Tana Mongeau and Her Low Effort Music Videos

So it just shows her being an f-up I hate saying that but it shows her being an f-up along with everybody else So it doesn't really set her apart in the tone of the music video I would have loved if when she showed up at the classroom Everyone else was like perfect straight-a student and she really stood out as the girl who didn't fit in and then in the same like 30 seconds there
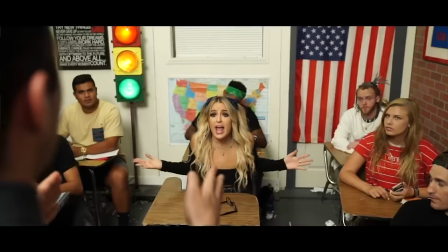(12:23)
where we're in the classroom they could have had her get kicked out for some other reason all they really had her doing was talking to the teacher and saying
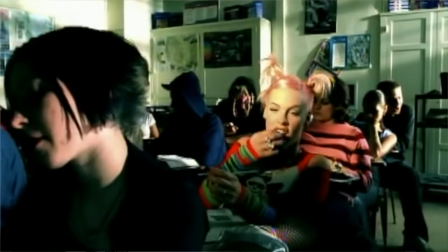(12:30)
some lyrics but why don't we see some sort of crazy schoolyard bullying like take inspiration from those early pink music videos where the pretty popular
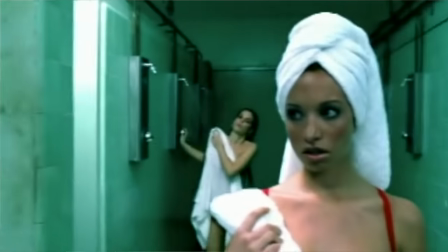(12:38)
girls are being rude like maybe right when tana comes in the prissy girl is making fun of her so tana like sticks gum in her hair or cuts off her ponytail or any of those other like i mean admittedly cliche bully tactics and that gets tana sent out of the classroom and then instead of seeing her in traffic light twilight zone there maybe we see her go immediately to the streets and hanging out outside the school and being like sort of a delinquent outside the school for a few lines that could be good and that's what gets her outside to this you know convenience store i think that would help me because then it's like one day in the life of this girl she woke up in her beautiful room which also didn't really match what she's telling us then she got kicked out of school and then she went to go steal some liquor and even better if Like while she's chilling outside the school you see her smoking and doing drugs and drinking like she loves to do as part of her brand Then when she's stealing from the store She can look even more disheveled like have her hair messed up her lipstick smeared And then we can get a little more of that swaying in where it's like, oh, she's progressing Her day's getting worse and worse because she's an F up, but we didn't get any of that instead Tana said why don't I scream?
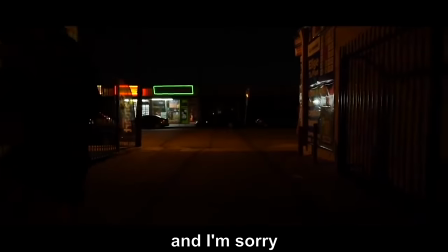(13:40) I'm sorry at you and G flat minor And I'm sorry But I can't
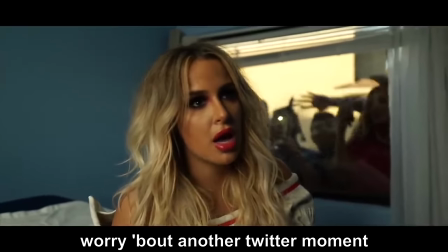(13:45) even live in the moment worry about another twitter moment Tana, you can't just apologize for making this song and then go right into a new verse.
That's counterproductive You'll also notice this gag where it kind of tries to sell that she got caught by the police stealing and now she's been brought
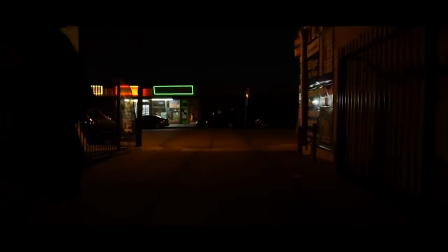(14:02)
in They sell this with this little siren light like they have a blue and red strobe light that shows sirens And then it shows her I guess like in a car being pulled away But they obviously didn't have a real police car for this.
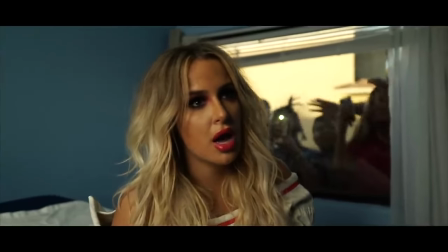(14:14)
So they were just using lights Eventually she's being diagnosed by this psychiatrist and she's put in a straitjacket to bring us to this next section where the doctors are analyzing her
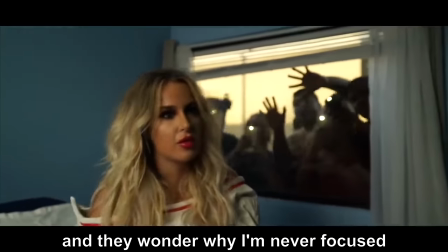Now at this point I feel like Tana is maybe over-representing her level of fame First of all, what kind of hospital has a ground floor window like that into a patient's room?
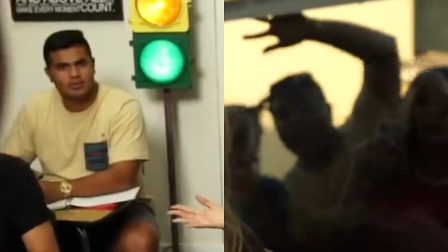(14:39)
I also love that they clearly just took the kids from the classroom scene and they were like everyone take out your iPhones and turn on the light. Try to make it look like you're a big crowd of people out this window. It looks a little paltry to me. It seems like Tana's fan club is a little lethargic.
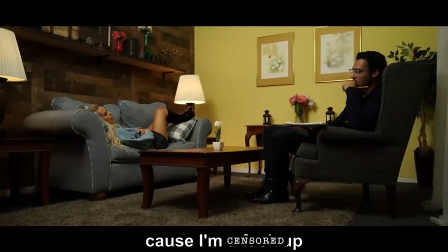(14:51)
Maybe they all have low iron.
Cause I'm a f*** out and I'm so f*** out.
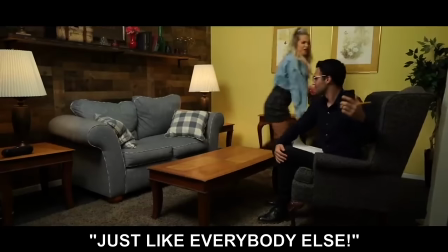(14:56) Do you want me to take a quick selfie with you? Just like everybody else.
I don't know what was with the audio there.
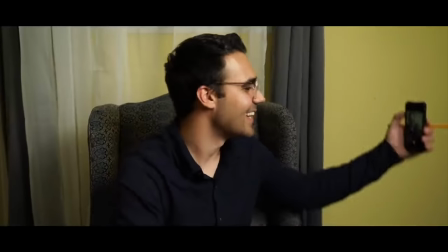(15:03)
Like that was so surreal. That ending joke was not funny and it was also bizarre because of the sound.
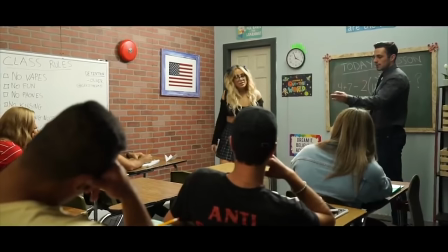(15:08)
It feels like this was just like a tour of how to make someone's apartment look like six different places. They're like, can we make a schoolyard out of your home office? Great. Does your kitchen nook sort of look like a hospital room? Perfect. We're gonna have to clear out all of your . Next up in Hannah, Hannah.
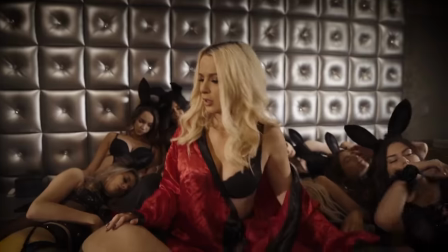(15:22)
Hannah Mojo's discography is the song Hefner, which is about her wanting to be some sort of sexualizing demon like Hugh Hefner. I think it comes through pretty clearly in the first few shots.
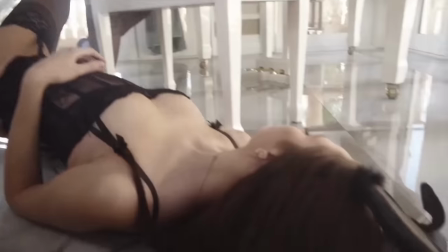Now, I've never been to the Playboy Mansion, and I don't think I'll ever go because it sounds awful, it sounds crusty. But what I do think from having seen The Girls Next Door, that amazing reality show in the early thousands,
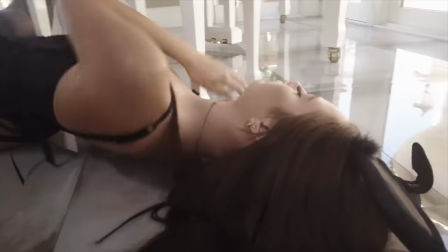(15:53)
is that if you sleep over there as a playmate, they're not gonna have you sleeping on the floor, ladies. Don't worry about that.
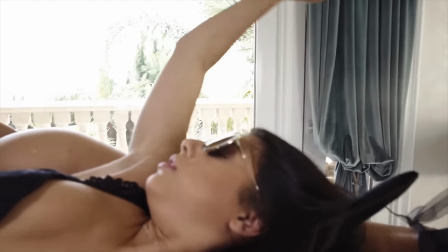(15:58)
If you ever want to spend the night at the Playboy Mansion, you won't be sleeping on the crummy floor next to some crushed up Froot Loops like these girls they show you here. This was actually just a result of some quick run-and-gun type filmmaking. I'm very aware of what they're doing here.